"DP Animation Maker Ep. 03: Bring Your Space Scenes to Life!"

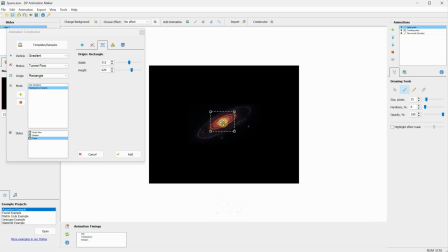Then I can move it back to the center and make it the same size as my background image.
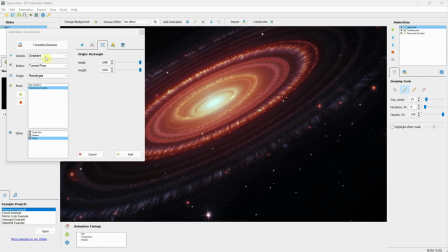Now, the particle effect is a white gradient, but you can click on the particle option and choose different shapes or even add your own image. If I select golden particles, they'll be animated as you can see here. Let's try maybe some blue ones. It takes a little time to generate because they come from a distance, so they start small and get bigger.
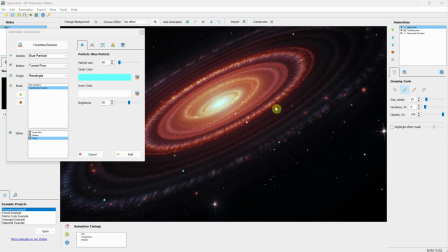Then you can change the colors just like you do with gradients. Maybe I can make the stars smaller to fit the scene better.
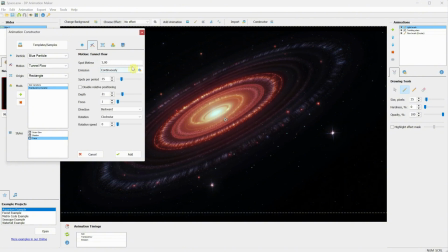Under motion, you have more options to choose from. You can add more particles, and if you wait a little longer, more will appear. Right now, it's full of stars. If I only use one, it will generate very few particles, like you see sometimes.
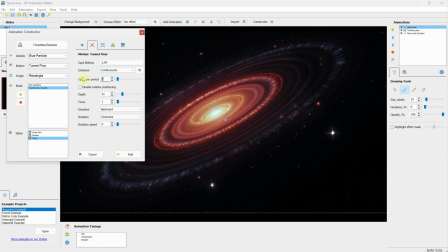I'll leave it at 50, and until now, we've only changed the settings, but we haven't added it yet.
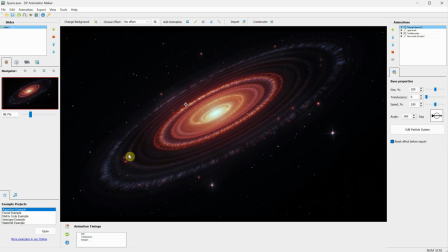So click Add to apply the animation. Now you can use the center to move it around and control the angle from where the particles come. Adjust it to fit your perspective. For transparency and speed, you can also change those settings here.
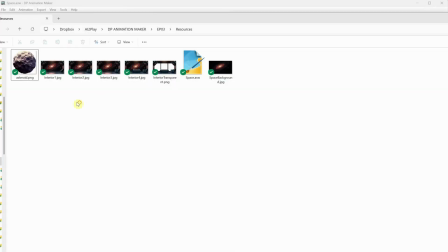I think I'll go with a speed of 20. I generated all my images with AI using Comfy UI and the Flux model.
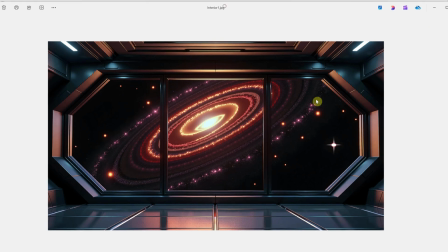For more tutorials on that, check out my main channel, Pixaroma. So I have this sci-fi interior, like a huge spaceship, where you can see the galaxy through the window. Then I in-painted some objects to make it less boring, like this box and this device.
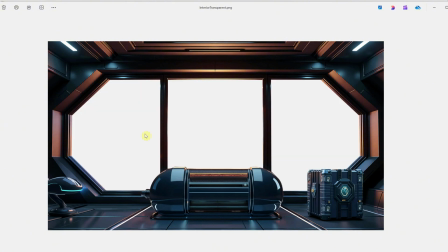And I also added one in the middle. After that, I removed the background in Photoshop for the part where the window glass is.
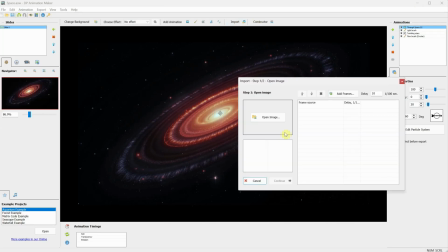Now, if we go back to DP Animation Maker, we can click on Import, then Open Image, and open that interior PNG image that has the transparent windows.
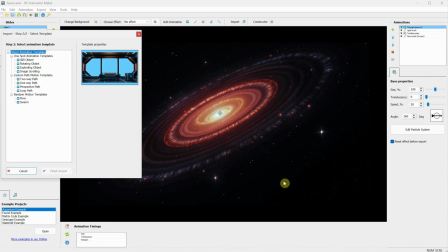After that, click Continue. Select Still Object, since we don't want to animate it, then click Finish Import.
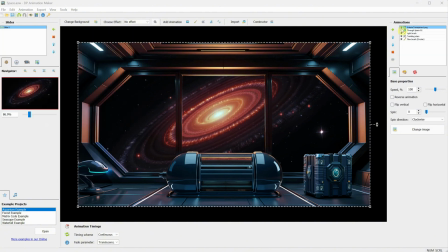Now, the interior image will be on top, depending on which layer you had selected when importing the image. If I click on the arrows, I can position the image where I want it to be. I'll leave it on top so that the moving galaxy is behind the image, making it look like we're seeing it through the window.
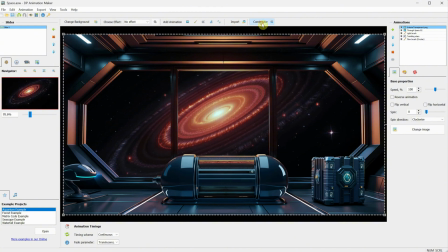Click on Constructor again, and this time, let's not use a template, but create one from the settings we have.
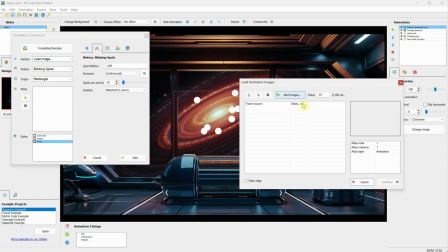Go to Particle and click on Load Image. Here you can add either frame-by-frame animation or a single image. I'll add this asteroid PNG. After that, click Continue, and we can already see a preview of what it does.
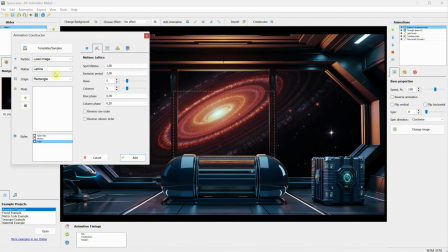Next, go to Motion and play around with different motions.
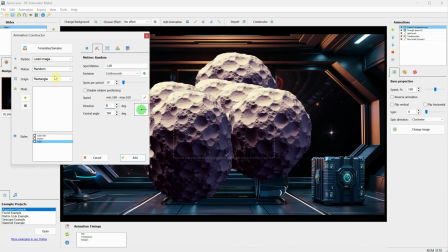You'll see each one creates different animations and can be used for different projects.
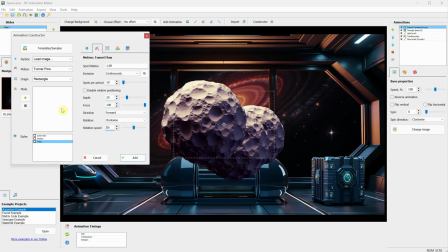For this one, I want the tunnel flow motion.
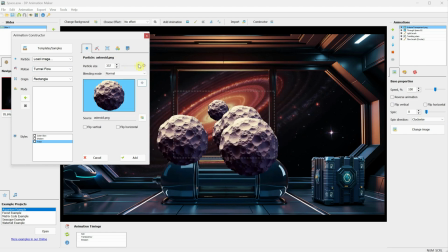If I go to Particle Size, I can adjust the size to fit my scene.
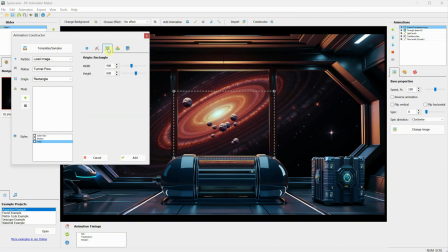Then, from the rectangle settings, I can change the area size that will display the moving asteroids. I'll make it larger than my window. In motion, there are more settings available. I can change the direction to be backward, so the asteroids come toward the viewer, just like we did with the stars template.
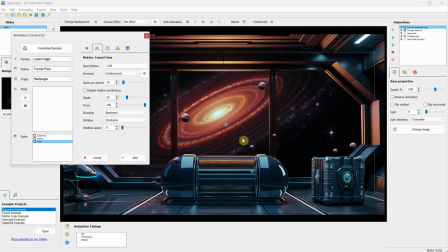I can also turn off the rotation, so the asteroids move in a straight line. In spot per period, I'll reduce it to 1 because there are too many asteroids and it becomes distracting.
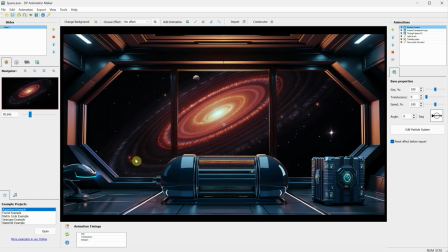I want only a few. Then, when I click Add, it's added to the scene. Right now, the asteroids are inside the ship, but I want them outside. I'll select that particle and move it down using the arrow so it's behind the interior image. Now, it looks just how it should. Let's go to Import this time.
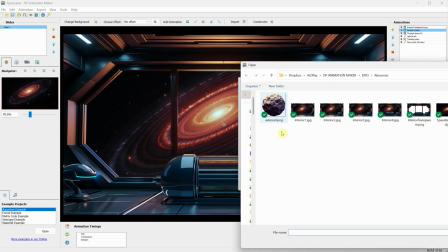Click on Open Image and open the same asteroid image. Then click Continue.
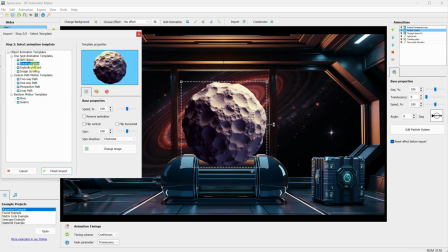We have different animations here that we can use for different objects in space. But for this one, I want to use one-way path.
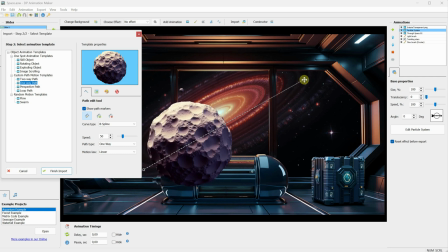This will move my image along a path. I can move the points along the path to guide my asteroid in the direction I want.
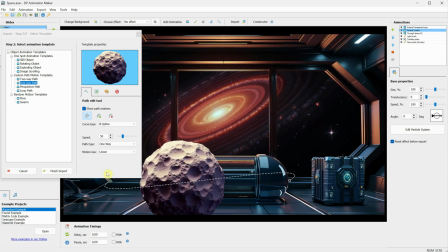I want it to move from the top right to the bottom left. You can move the points or the end anchors to change the curve of the path.